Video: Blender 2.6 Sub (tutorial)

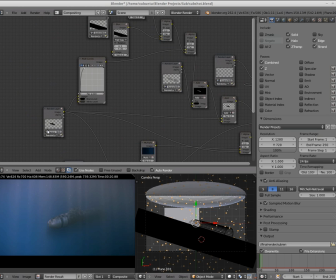20:18 Now, if we look at the sub, the composition of the sub, there are a lot of things going on here. We have the input layer for the submarine itself. I added an RGB curve and I set it so that it would turn the sub completely white,
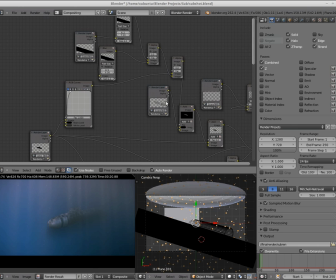20:34 and we're going to use this as a mask to add on our caustic reflection. So on the caustic reflection input render layer, we have that.
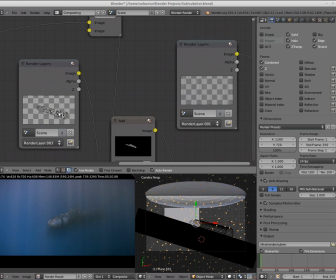20:46 If we zoom in here really close, you can see it. Here's our cylinder with a caustic reflection.
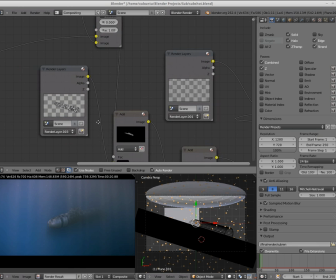20:53 This is coming through
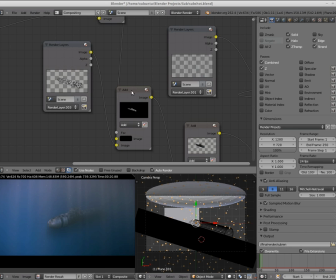20:58 and into the bottom slot of an add node, and we're going to add that to our submarine image
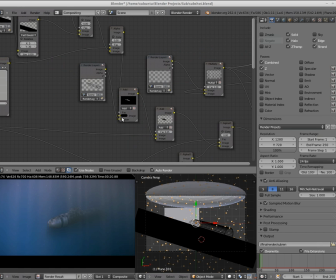21:06 by using the white mask that we created and applying that to the factor on top of a black background.
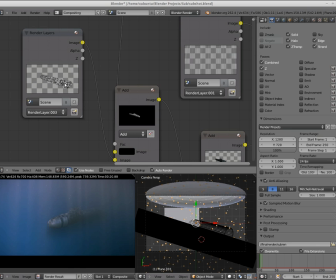21:16 So what it does is it creates this outline of this caustic reflection, but in the outline of the submarine.
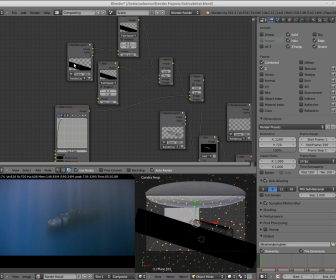21:25 Also, as part of that mask, we blur this black line, this black plane mask, so that we can cut off half of this cylinder. That's applied into this alpha over,
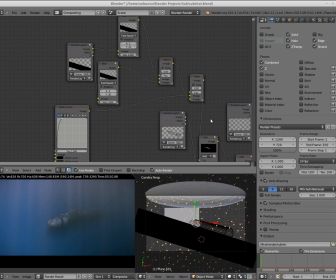21:43 and it is applied on top of the caustic image to cut out the bottom half of it.
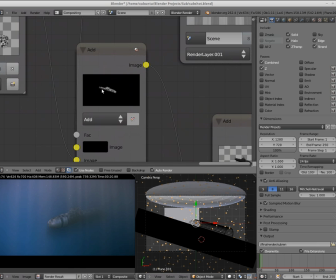21:50 So we end up with this half sub caustic reflection,
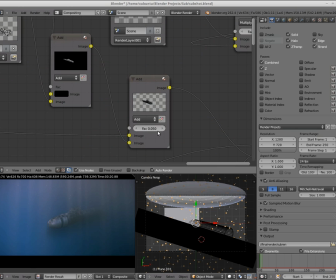21:56 and then that is then applied via an add node set very low,
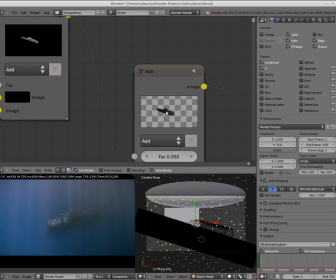22:03 0.05, and added to our final submarine image. And we end up with this image that you see in the final shot, with the submarine and very, very faint caustic reflection on top of it. So kind of a cheap trick there.
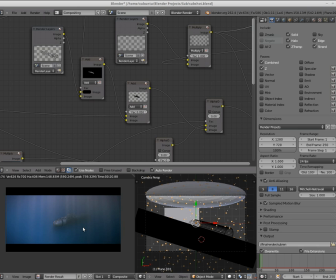22:21 We didn't really reflect anything, any lights on anything. We're just using a texture, an animated texture that kind of has the same geometry in space,
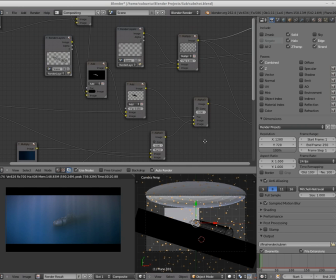22:33 and then applying it to the submarine to further sell the illusion. This final submarine is then what is input on top of our background gradient, and again with the white and black gradient set as the factor to create the depth.
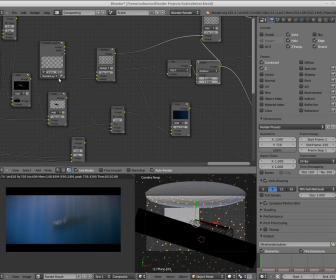22:48 That image then passes into our light rays, and our light rays are on a separate render layer. And what I did is I took the light ray composite and I then made another output of that.
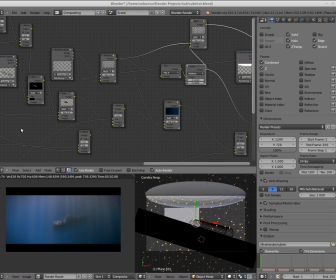23:04 I flipped it, used the flip node from the transform node menu, and I scaled it up 3 times as big, and I added that again on top of the original, and that just added a lot more light rays and a lot more sporadic movement.
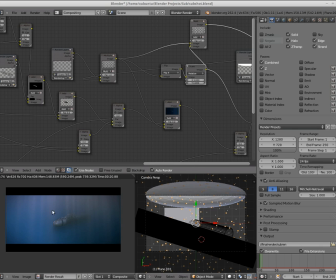23:21 So it looks like there's really no logic to the light rays moving around, and it also added a little bit more depth because again our camera is locked down, so as long as the camera is not moving,
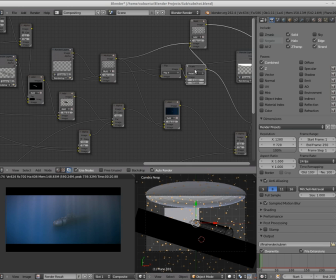23:33 this does look like it adds depth. If our camera was moving, none of this would work. We then apply the light rays using another mask,
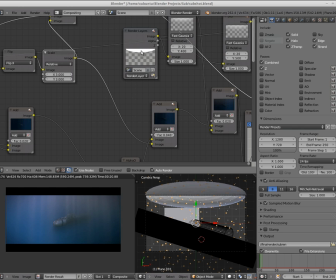23:42 and that mask is generated from this big sphere that's elongated on the top of the scene.
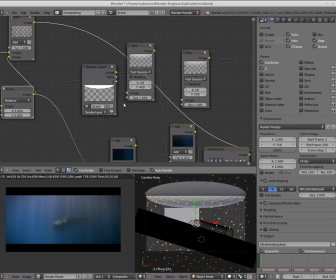23:50 And this sphere has a couple of blur nodes applied to it, fast Gaussian blur, with 400 units on the y-axis on this one, 500 units on this one.
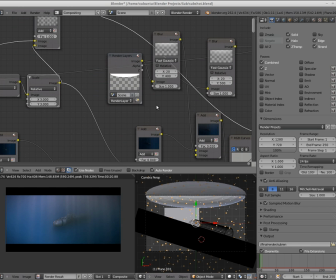24:00 They are added together. Actually, I'm sorry. The one with 500 is used as the mask, and it is applied to the
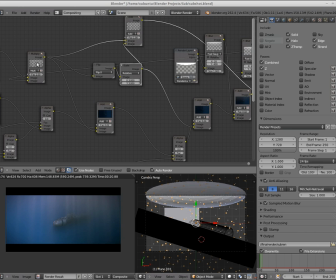24:10 factor of the overlay of the light rays.